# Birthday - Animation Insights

I wanted intentional whiplash where it's like there's lots of things going on.
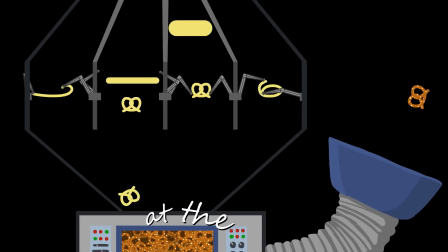1732s
You've got the crazy ass pretzel machine with super like lots of things going on at once.
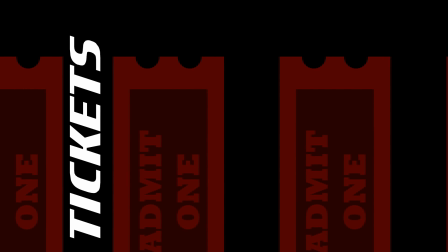1739s
Things moving about. You got the 7 tickets swishing from left to right. You got Mr. Grey who's like with like everything's moving on screen. Then Shazimbo, Bazinga. This is where the fun begins. It's not all uppercase, it's not all lowercase, there's no punctuation, it's just this sentence. I want you to absorb this sentence. Actually, in the context of the song, it's kind of like messed up, but not really.
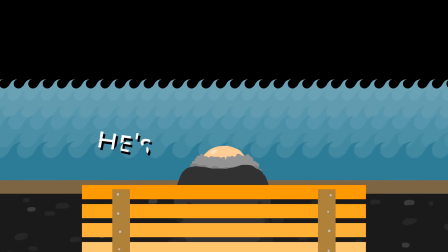1772s 7 tickets for a shot at Mr. Grey. He's been sitting there all day. This is where the fun begins.
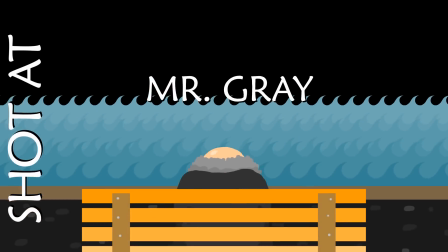1777s
The idea being that now we're gonna start throwing pretzels at Mr. Grey, and I just love this sort of like the juxtaposition between like here's a weird thing, and then here's what's going to happen because of the weird situation that has been brought up. I really like this song, and this is just like one particular bit that really resonated. Is resonated the right word? Resonated implies I related with it in any way, which I don't really, but I just really like how you hear it, how it goes, and I wanted to sort of visualize how I feel when listening to the song.
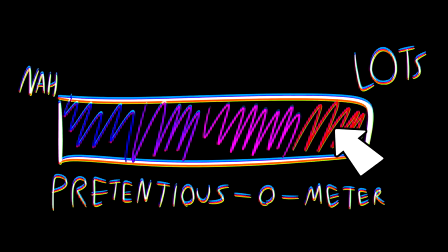1821s
I'm sorry I got pretentious again, but I really like the song. And then the text changes color on the whistles in the background.
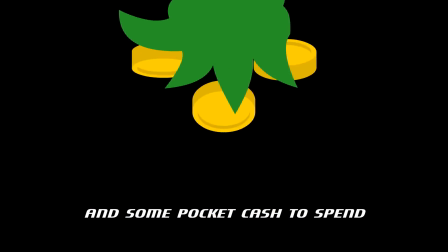1829s
Instead of in the first verse, I chose to have like the coins like ding based on the bells. There are still bells in this at the end of this verse too, but like there's more of a focus on the whistling. So I have the text change based on the whistling. And then like the maraca shake, I kind of used the birthday cake with the weird skew off in the corner. Just do it. One thing I'm a huge fan of is things going in sync with the song, like perfectly in sync. That's why I had the computer do everything with the beats perfectly. And likewise, I wanted visual accompaniment with the maracas, and that's what the cake's there for.
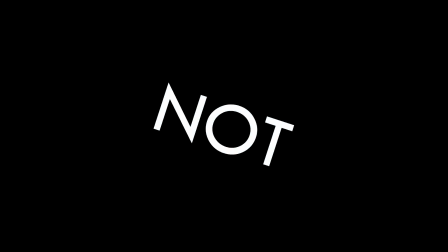1874s
Oh god, the chorus is getting a little nuts now, innit?
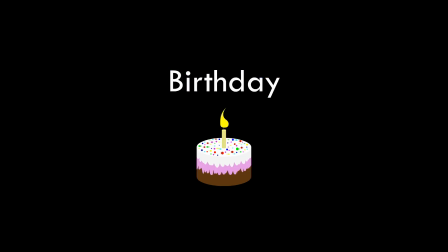1877s
It's not only does it have the shaky text, the shaky effect, which just like, it's such a simple thing, but I really like it. It suddenly makes it feel completely different. Just based on it's just a kind of an animation loop that each text, I have like different animation loops, and I have them play based on when the keyframes start and end and that kind of thing.
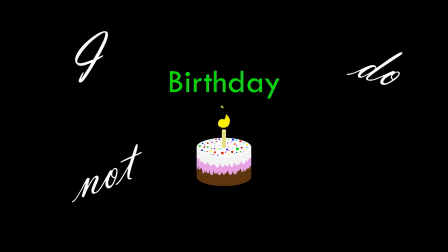1904s
But it just suddenly it gives a different feeling. Now it's suddenly feeling like, oh geez, it's getting a little weird, isn't it? Yeah, it is, exactly. To coincide with that, we've got the I do not know showing up. It's a little bigger now. Ooh, what's going on? Did you see that? Did you see that? Oh, the text is slightly glitching. That one flashed to the other word a bit, and that one moved over there for a frame.
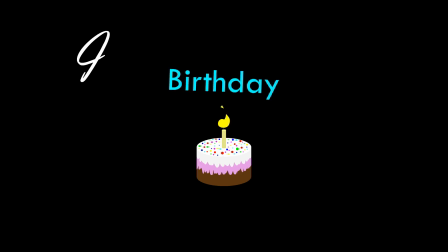1936s
That one tilted a bit, and the birthday text is tilting too. But the birthday text is sacred. It hasn't been tilting at all until now. What's up with that? Now suddenly, oh geez, that text is really big on the screen.
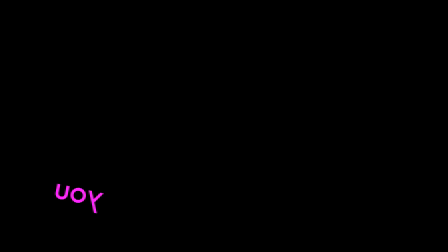1951s
That one's off screen. That one's backwards. What's up with that? I should actually bring up the seizure warning now.
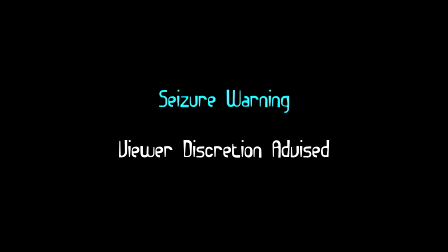1958s
I intentionally didn't mention it until now. So I was wondering whether I should have a seizure warning on this video.